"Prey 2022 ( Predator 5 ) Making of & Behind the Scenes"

Very early on, we hired a gentleman named Kevin Starr Blanket,
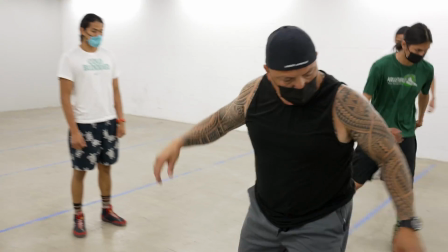4:25 who is First Nations himself and served in the military and law enforcement.
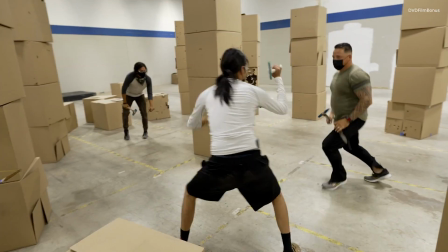4:31 and we enlisted him to train our Comanche warriors.
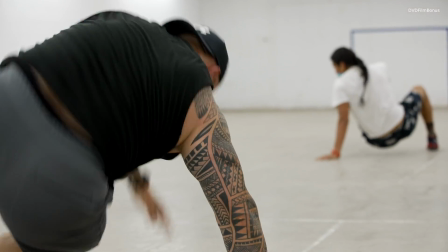4:36 I've been hired as the indigenous trainer. My role is to build a team amongst the stunt doubles as well as the actual crew themselves and the cast.
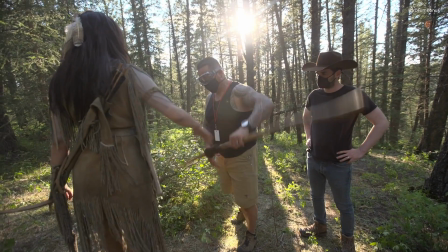4:45 Along the lines of teaching them how to move, how to use their weapons, how things are done traditionally.
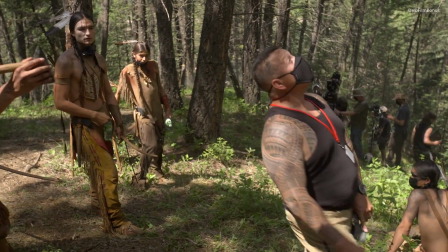4:50 You stand here so that you don't have to look up and crane up to see what he sees because he can see further down, right? Yeah.
The Comanche were an amazing people. They were called the lords of the plains for a reason. and they were the best there were at fighting from horseback.
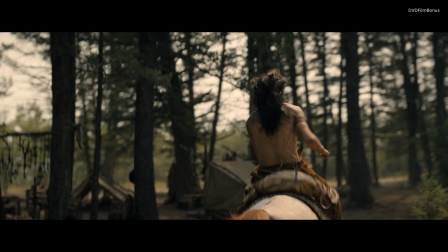5:06 So to honor them, we have to be fit. We have to be good with our weapons. This morning, I got up early and went out to a ranch out here and been working horses, which is my favorite part of the day. I work with the stick on the horse, and I work with the bow on the horse, and just kind of getting ready for the movie.
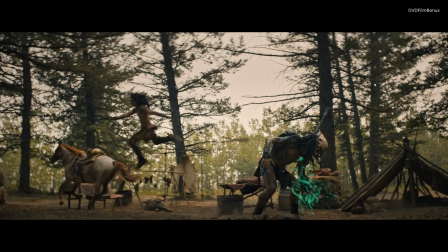5:23 It's really enjoyable.
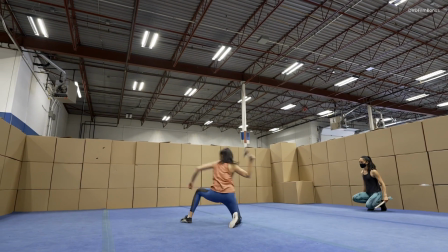5:27 So I start most days with a personal trainer, and then I go in and I work with Stephen McMichaels, our song coordinator, and JJ Park is our fight choreographer.
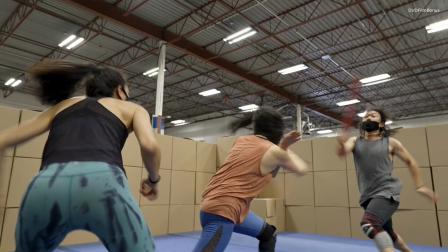5:36 And so we're going to put together, I think, some fights and just do some drills, and get good with our bodies.
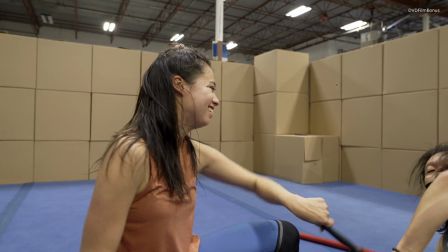5:45 Get up. What? Get up?
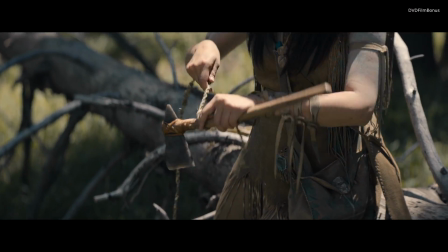5:48 I'm a lover of action and was raised by Hong Kong action movies and have I've been craving
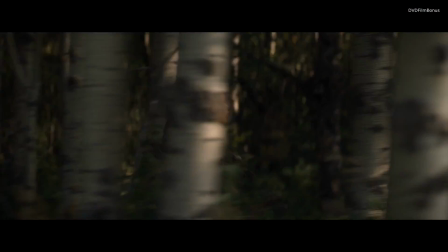5:55 my entire life to make an awesome action movie with great fight sequences.
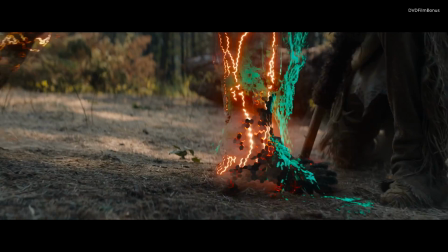6:02 And a part of the secret sauce for me in having a well-designed sequence is
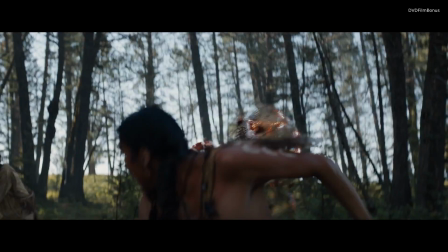6:07 being able to see it and holding in wide shots and enjoying the choreography.
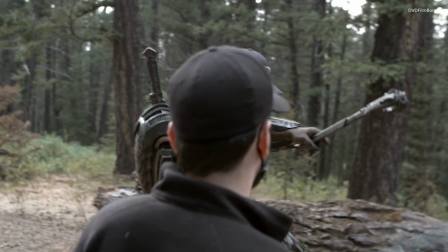6:13 It's going to be a real strong, so it's not so upright. Yeah. Yeah, yeah, yeah.
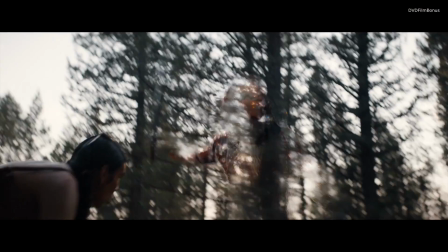6:20 On the one hand, I wanted to make sure that the action was well-articulated, but I also wanted it to feel especially brutal.
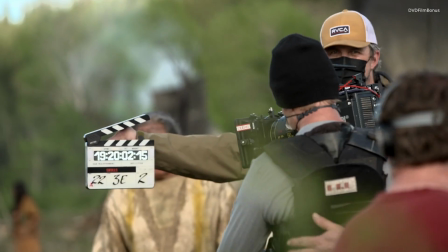6:29 Jeff Cutter is a cinematographer I work with a bunch who is very much a huge part of my creative process.
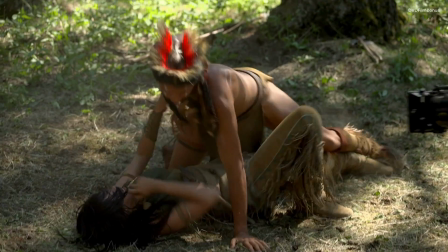6:36 If we make this film look like a period drama, but yet its core is still like an exciting action film, that was what really kind of got me going.
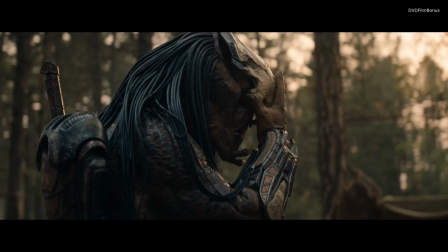6:45 And the idea of setting the Predator in these beautiful environments, forests and streams, and overlooking vistas,
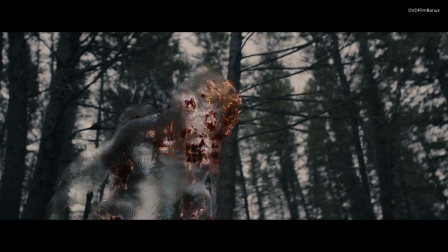6:53 and then contrasting that idea of the predator,
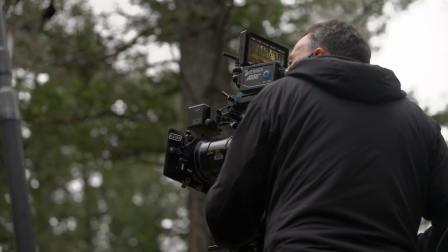6:56 this sort of lethal killer in these beautiful environments, that was a very exciting visual thing that got me very interested in it.
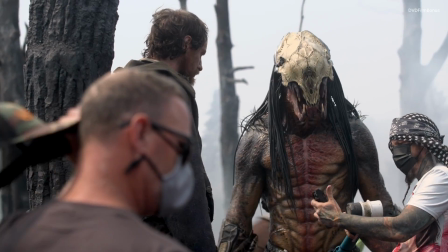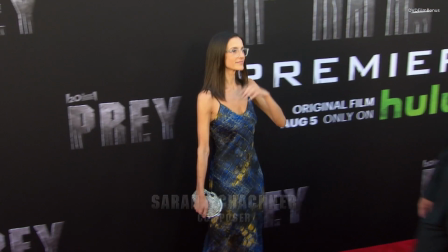7:10 One of the most exciting things for me in the movie, we actually found our composer Sarah Shachner through playing video games.
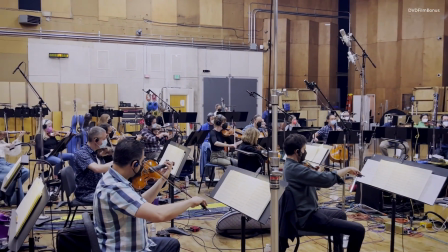7:17 We wanted something to feel anthemic and epic, and Sarah was able to marry those two ideas and, on the one hand,
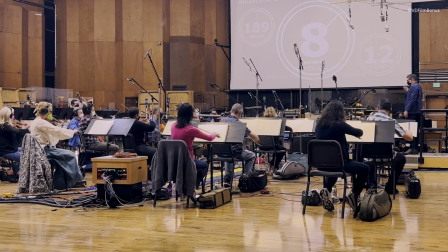7:25 play to the unexpected and embrace more modern sensibilities, and, on the other hand,
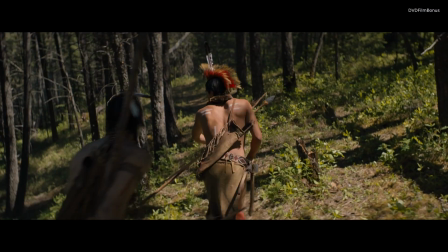7:32 play into the sweeping, character-oriented adventure.
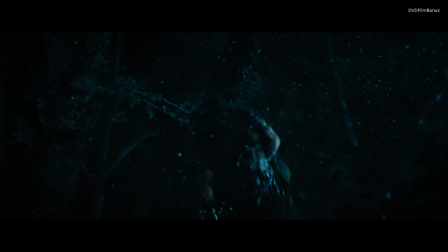7:39 And then, of course, figuring out a way to incorporate the original,
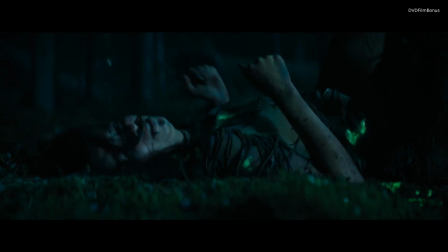7:44 iconic Alan Silvestri theme, but through Sarah's lens and disguising it in her super-intense cellos.
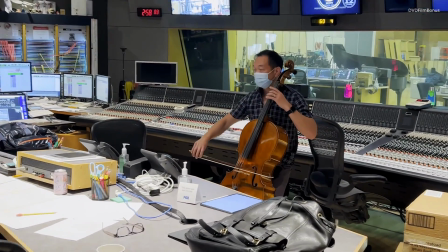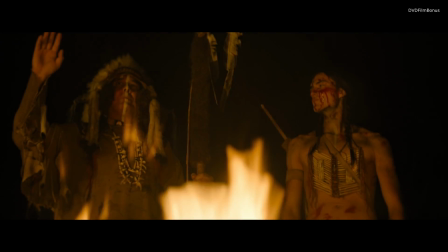8:00 Robert Mirabal, who's a renowned Pueblo musician, found a way to craft a sequence with this music and no words, and so it all just felt way more emotional than it was before.
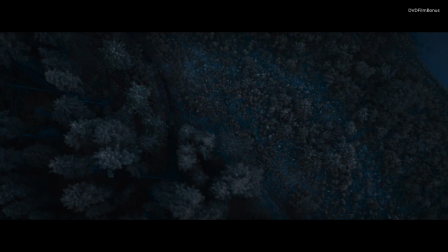8:13 our movie really takes advantage of the variety of land in the
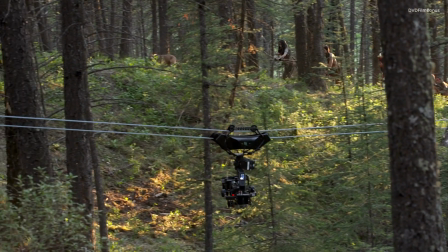8:18 in the Great Plains so there's so much in the dense woods but there's also
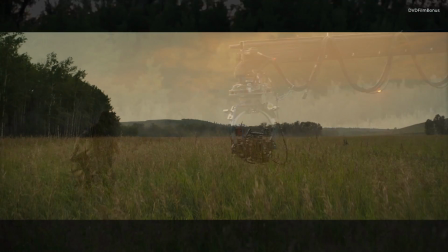8:24 a great set piece in an open field of tall grass and up on
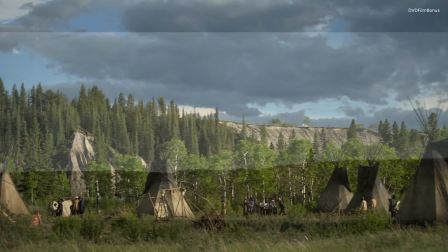8:30 mesa tops and one of the first things that happened before production is with
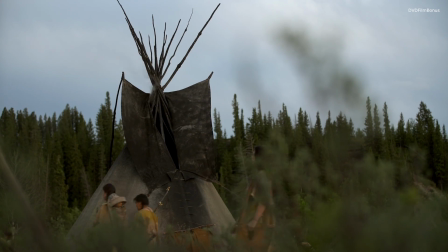8:36 the help of First Nations community in Calgary on Stony Nakoda land, and we had a tribal blessing. We needed to acknowledge the homelands that we were shooting on,
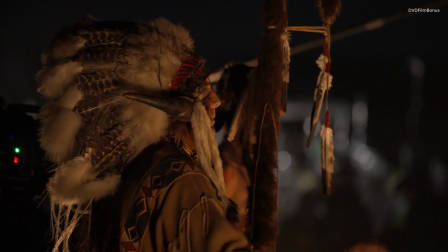8:46 and the fact that we were able to have this ceremony for our native people,
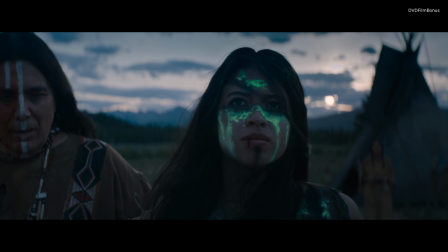8:51 it just kind of really started us off the right way and in a good way.
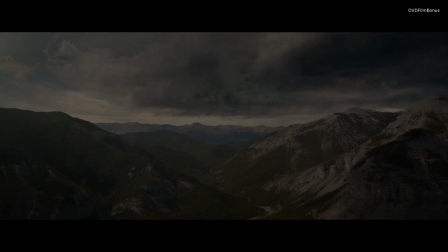8:57 Prey is set 300 years before the first movie, and it is this creature's first time on Earth.
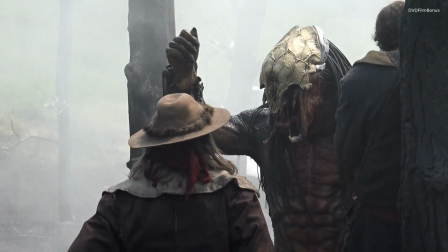9:06 Action!
It goes back to the initial Stan Winston design.
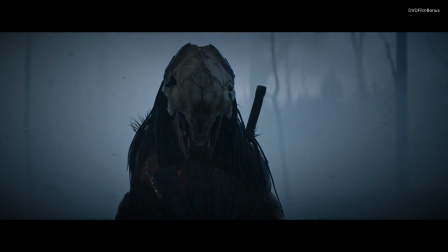9:14 There's something about the initial design of that guy that I think is just cool.
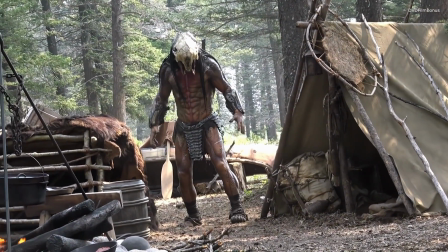9:20 Look. Roll.
Truly, the Predator is hard to look at at times.
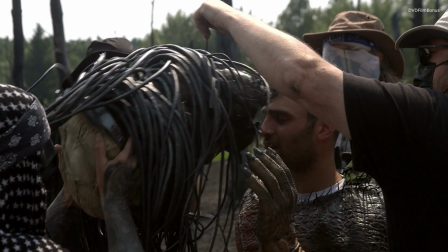9:25 The first time that the Predator actually showed up in costume on set, he took everybody by surprise, which the Predator often does.
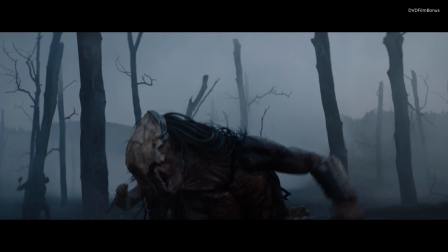9:32 But everybody just applauded because it was just to see him walking out in the middle of the woods.
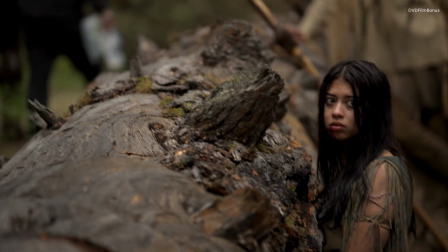9:38 We have to go find whatever left those tracks.
I looked over and I, like, saw him, and this thing happened to me where I was, like,
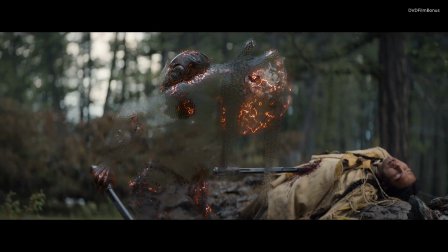9:44 captured by the sight, and also, I really was evaluating if I could kill him for real,
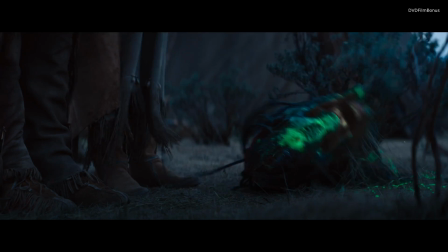9:49 and I think I could.
There's danger nearby.
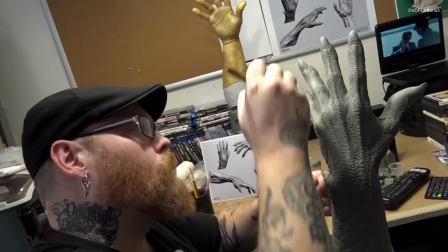9:54 One of the things we wanted to do with the creature in this movie was actually I really wanted to feel like this was a terrifying,
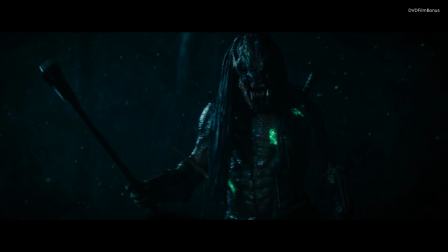10:02 wet, scaly, scary creature. Alec Gillis and Tom Woodruff Jr. of ADI,
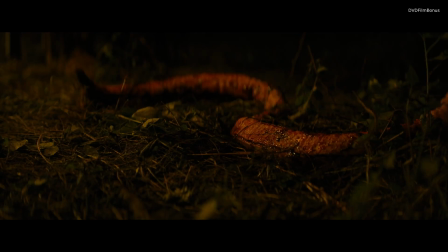10:11 who have worked on every great movie you've ever seen, and all the Alien and Predator movies, did all the creature stuff in this movie.
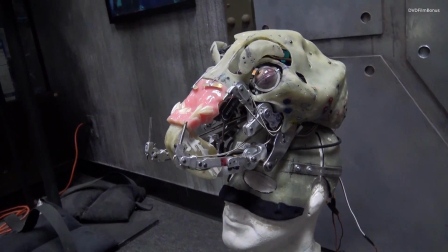10:18 So the way it moves, its facial design, feels like it's not the exact one we've seen. It's got its own identity, and maybe it's from another hemisphere of the same planet. and it's no longer wearing a helmet.
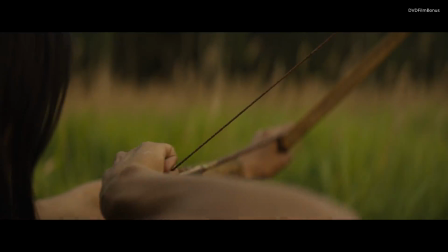10:31 Two, one, hit!
The Predator still has his code of looking for the strongest threat,
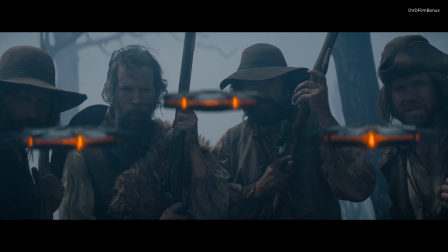10:39 but hunts with earlier versions of weapons we had seen before.
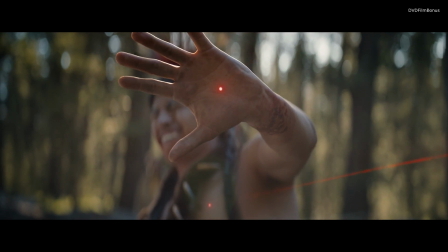10:42 So he has the laser targeting, but instead of having the plasma cannon that explodes, he's shooting these heat-seeking cross bolts.
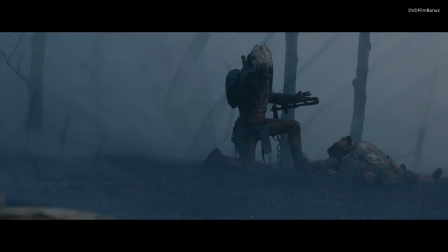10:51 He has the END, the Explosive Net Device.
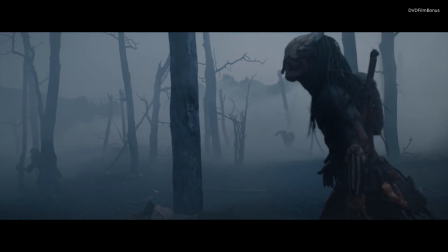10:57 I love the cut clamp, which was sort of designed off of the old slap bracelets I had when I was a kid that you'd throw around your wrist.
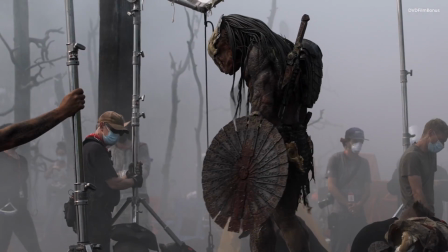11:07 The shield was the most exciting thing for me.
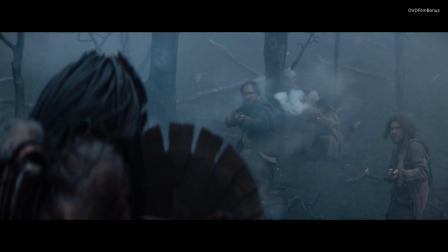11:10 I love the idea, the way the shield unfolds as a defense mechanism, and then he cleverly uses it in ways for offense as well.
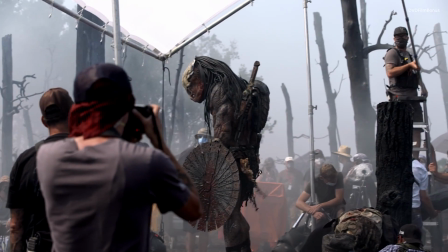11:20 That's terribly exciting.
That was awesome.
And I love the idea that this movie could be aspirational
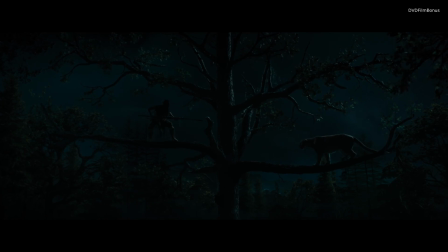11:28 as well as intense and suspenseful and terrifying.
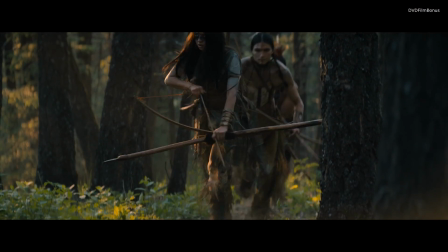11:36 Having a character that is looked at as a sidekick and having her step up and rise and become the hero,
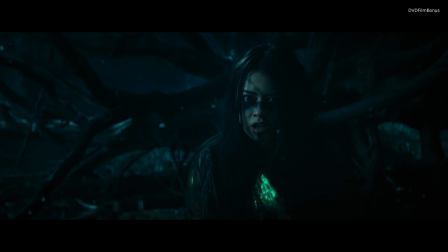11:43 that's something that's incredibly relatable.
This is as far as you go. No more.
It's really important to me that indigenous youth see themselves in these characters in these people that they know that we're here and
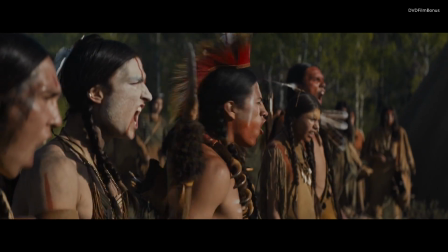11:56 that we're capable and that everything that they want to accomplish and everything that they hope to see is accessible and is very very possible
I'm ready